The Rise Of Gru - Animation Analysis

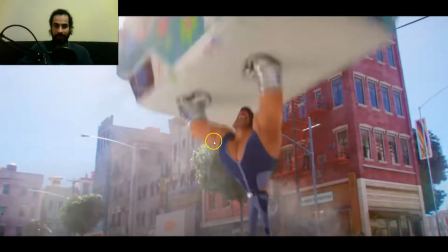See how he raises his fist, then this is the frame with the biggest spacing.
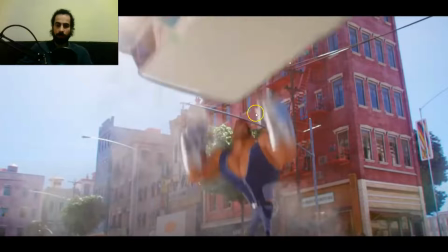See, boom, both the arms going up and the band coming down.
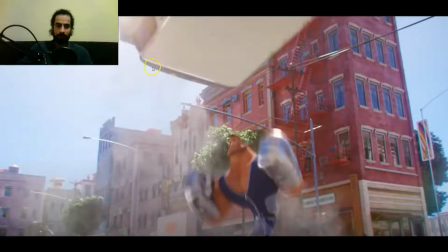So the band is accelerating already down. See the spacing, small, small and big spacing. So small, bigger and bigger spacing. The arms as well moving up, and the biggest spacing is this one.
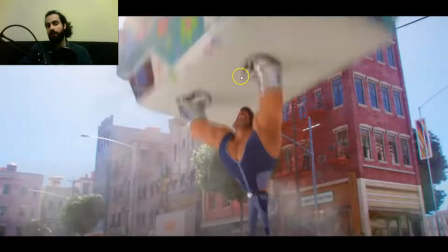And you can see the next frame, what should it be? Should be that his strength is pushing the band up for a couple of frames, or the band is starting to go down right after? Well, the answer is this one.
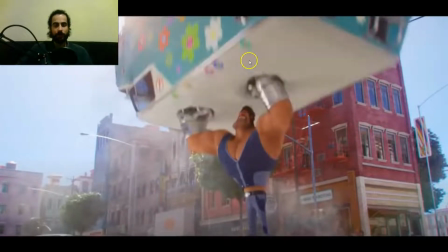The band starts to go down the next frame. This way we sell the weight, because we are transmitting that the band weighs so much that even though he's holding the band already, the weight pushes for the first frames.
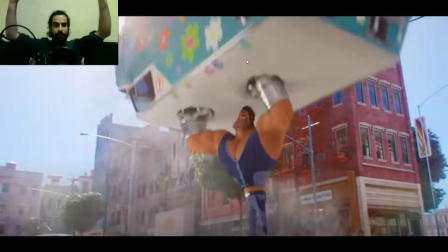He feels the impact of the band, so he has to move the arms down because the weight is pushing down.
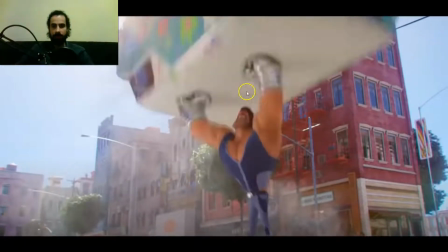So we transmit the weight right after. See how arms straight, and the next frame the arms are bent, and this is the frame with the biggest spacing after he holds the band.
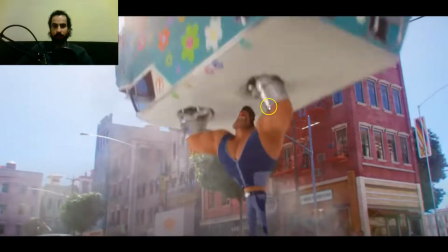See how the band starts to bend on the fist, and then the next frames progressively the spacing is smaller, smaller, smaller.
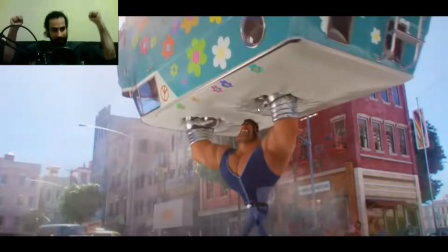So biggest spacing and smaller, smaller, smaller, a few frames. So we settle the weight, and then he can, as we can see right after,
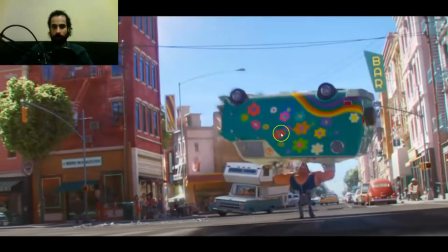throw the band away. So we sell the weight that way.
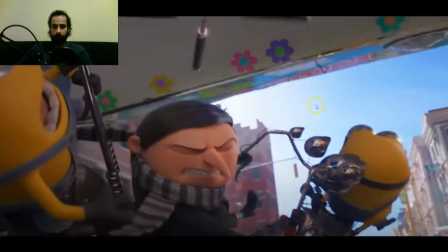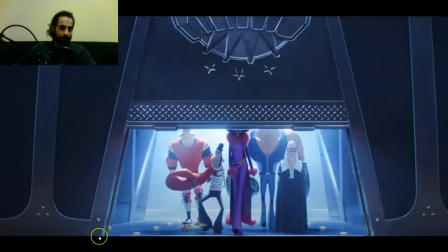that. This is great as well. 1 second.
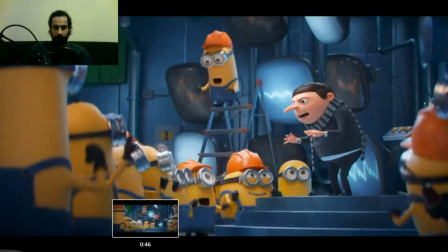This is great as well because you can see Alright, I'm not Minnie.
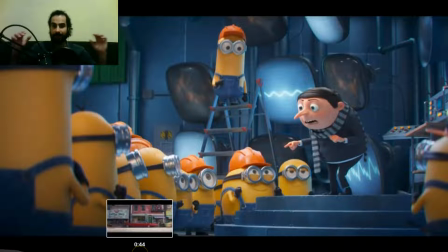Please stop calling me that. he's saying, alright, I'm not Minnie, stop calling me that.
So, although it seems obvious when you watch it, but it just feels natural, not obvious, natural. But he says, alright, he's angry, stop calling me Minnie.
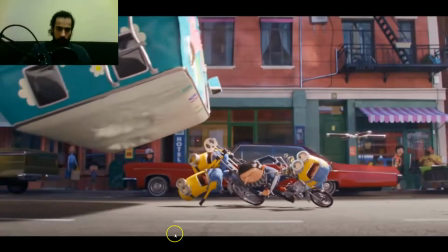Well, let me just...
Alright, I'm not Minnie.
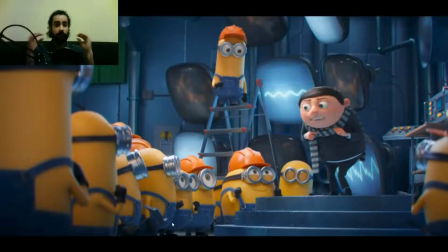Please. Alright, I'm not Minnie, please stop calling me that.
So the animator could have done, alright, I'm not Minnie, stop calling me that. All frowned, all in an angry facial expression. But look what the animator did.
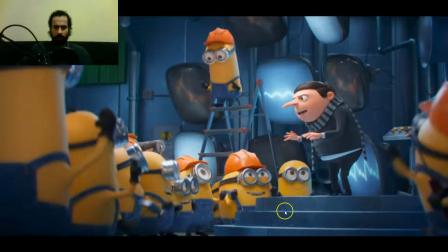Alright, like stop, alright.
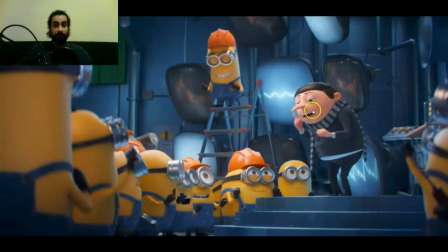I'm not, so, alright, change the facial expression, then I'm not Minnie.
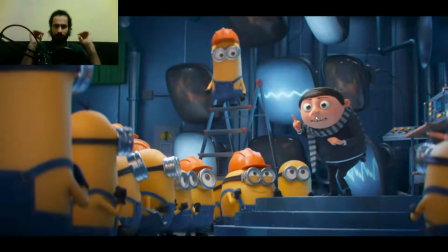So first is alright, I'm not Minnie. So when he says I'm not Minnie, the facial expression is like, listen carefully, I'm not Minnie, like he's trying to teach them. He's trying to listen, I'm not Minnie, but he's not in a fake angry facial expression anymore.
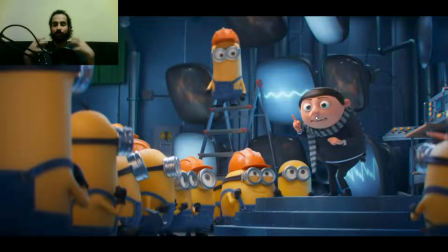Because what he truly wants, he's not really angry at them. He's angry that they are calling them Minnie. So it's like, listen carefully, so you can transmit exactly how the character feels by searching for the specific facial expression.
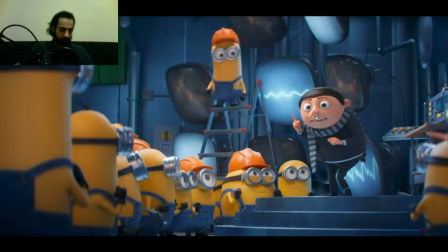And also you create contrast, because the animation went from a frowned,
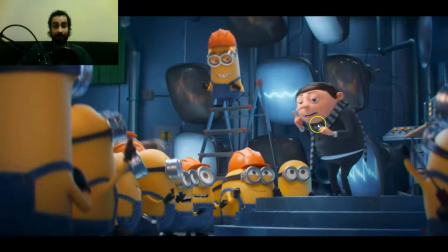squashed facial expression to a stretched, I'm not Minnie. So you create contrast, you create variation, and you convey exactly how the character feels, looking for that exact facial expression. So, alright, I'm not Minnie, please.